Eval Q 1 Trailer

When making my trailer, I used Todorov's theory to show the different stages of the narrative: equilibrium, disruption, recognition, attempt to repair, and a new equilibrium. The first four of these stages are typically seen in supernatural horror trailers such as Carrie.
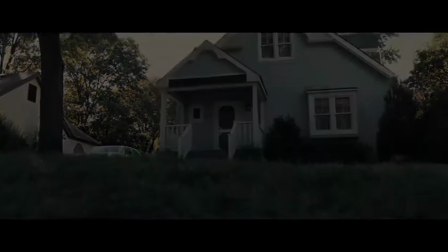0:14 However, since trailers are supposed to be teasers to draw the audience in, the final stage of Todorov's theory is rarely, if ever, shown, which is another convention I have followed.
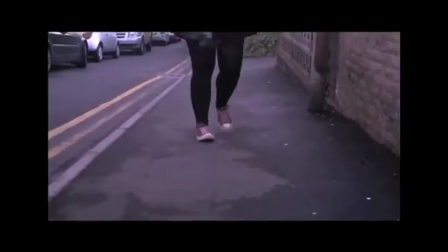0:23 The opening sequence of my trailer shows the equilibrium stage of the narrative.
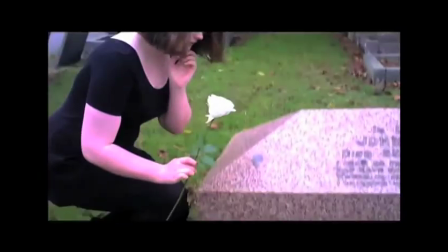0:28 These scenes last 11 seconds in total, and the audience are given expositional details about the main character, Arya, through voiceovers and a trip to the graveyard. It is typical of horror trailers to only show a short extract of any kind of equilibrium, which is demonstrated by the Paranormal Activity trailer.
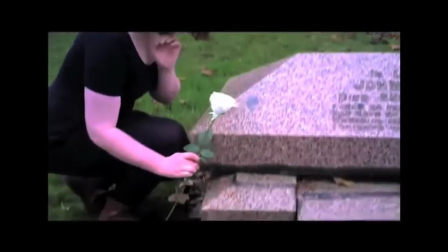0:44 The equilibrium sequence in my trailer fades to black, and a short sequence depicting the disruption stage of Todorov's theory is shown,
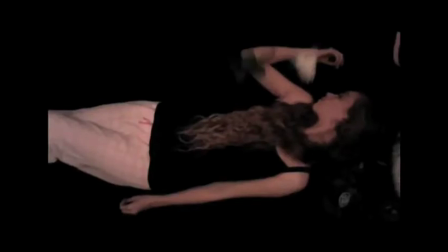0:51 which, in my trailer, is a girl's murder by an unknown assailant who drops a white rose onto the body. I decided to keep the sequence short so as not to give too much away about the narrative and keep an enigmatic edge. Following this, the recognition stage of Todorov's theory is shown through the audio of a newscast reporting on the murder.
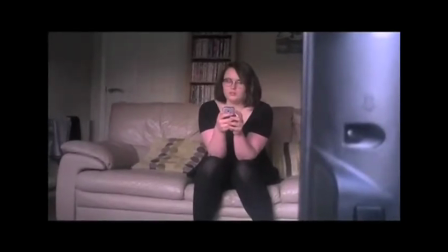1:08 At the scene of the murder, no weapons were recovered. All the killer left was a single white rose.
Using a figure of authority to recognise the disruption is typical of supernatural horrors, as seen through the hotel manager telling the protagonist in 1408 that the room is haunted.
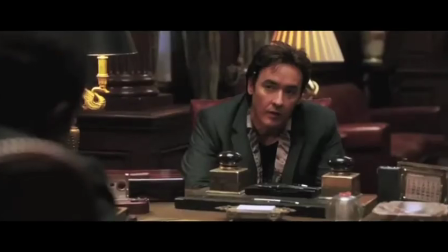1:23 Deaths in 1408. 56. No one's ever lasted more than an hour.
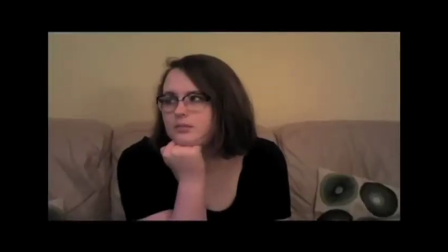1:28 The attempt to repair stage is shown through my main character and her two friends talking about the murder, which would lead the audience to think they might be planning to solve the murder themselves. The attempt to repair stage in the trailer for Let Me In is also illustrated through conversation, as the female character is heard saying, "I love you." This shows that I'm using conventions. My trailer does not show the new equilibrium stage of the narrative.
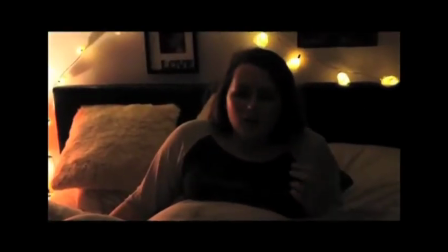1:49 I instead decided to end my trailer with a montage, which is extremely conventional of supernatural horrors.
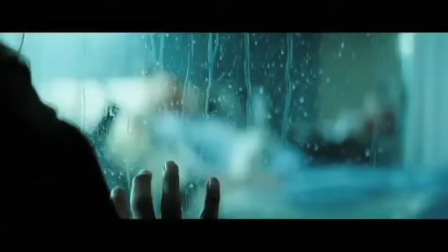1:54 This can again be seen in the trailer for Let Me In.
There's a whole lot more than just what's been going on around here.
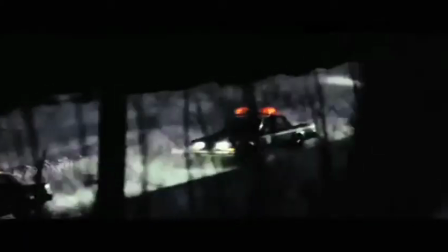2:00 This goes way back, other states, other cities.
When looking at Altman's genre theory, I can see that I have used many semantic and syntactic elements. For example, when the first character seen in the trailer, Arya, appears on screen,
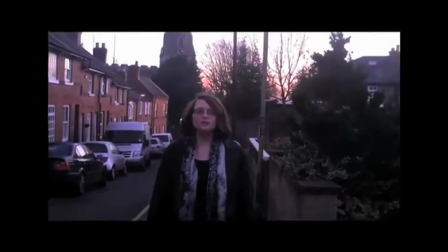2:14 she is wearing all dark colours which connotes death, a typical theme and semantic element in horror films.
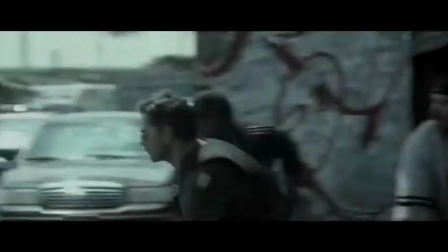2:19 This can also be backed up by the male protagonist in Deliver Us from Evil, as he too is wearing dark colours when he is first seen.
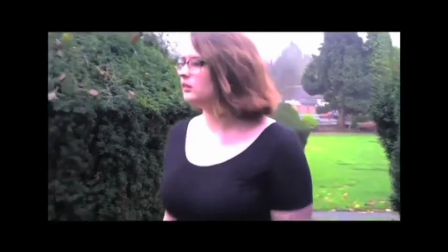2:26 Arya is then seen in the graveyard, a conventional setting for supernatural horrors, as seen in Pet Sematary. This also acts as a narrative clue, as spiritual possession is a typical story and syntactic element for a film in this subgenre.
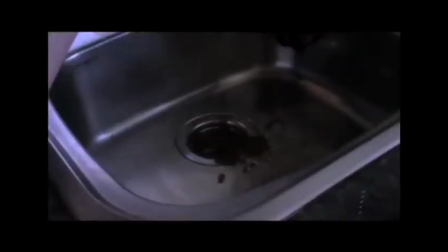2:38 In the montage, a girl is seen spitting blood into a sink and a bloody hand is seen at the end. It is very typical to see blood in slasher trailers, but not so much in supernatural trailers, so I feel I have developed this semantic element for my own genre. The shot of Arya in the mirror that can be seen in the montage is another narrative clue, as it suggests that Arya has a split personality.
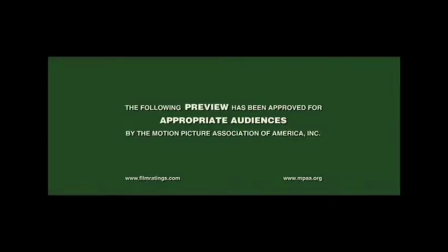2:57 I use the institutional conventions seen in most supernatural horror films by starting my trailer with a green screen, as seen in Oculus, and ending with a bidding block. I believed it was important to follow this convention, as the audience would already be familiar with it. This convention also helps to create a fixed start and ending for my trailer.
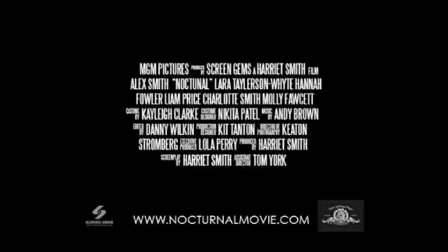3:15 I kept my bidding block in the conventional steel tongs font to create links back to my ancillary texts. This typography also makes clear that the audience are seeing the film's credits.
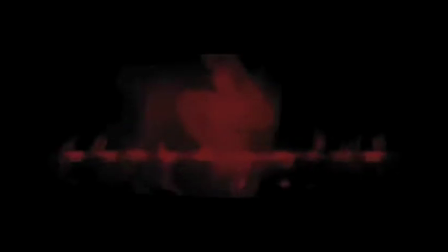3:25 I used the company's MGM and Screen Gems in my trailer, both of which can be seen in existing trailers.
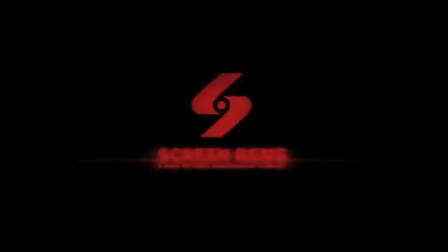3:30 Deliver Us from Evil and Carrie feature Screen Gems, while 1408 features MGM. This shows these institutions are mainstream choices for the genre.
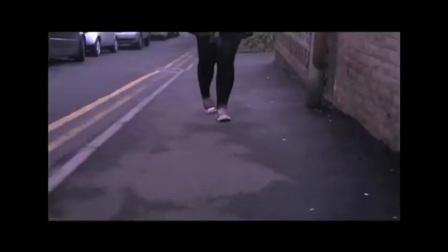3:39 By starting my trailer with a shot of my main character's feet, this already represents her as enigmatic and possibly lonely, as no one surrounds her. This can also be seen in a shot in the Carrie trailer, where Carrie is walking around school halls alone.
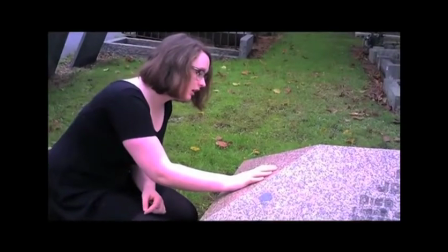3:51 Arya is then seen crouching next to a grave, which is filmed at a slightly high angle, meaning the audience are looking down on her. This represents her as weak and helpless. When the first murder victim, Rosie, is seen, she does not fill the frame, showing her to also be weak. This is a typical character role and representation.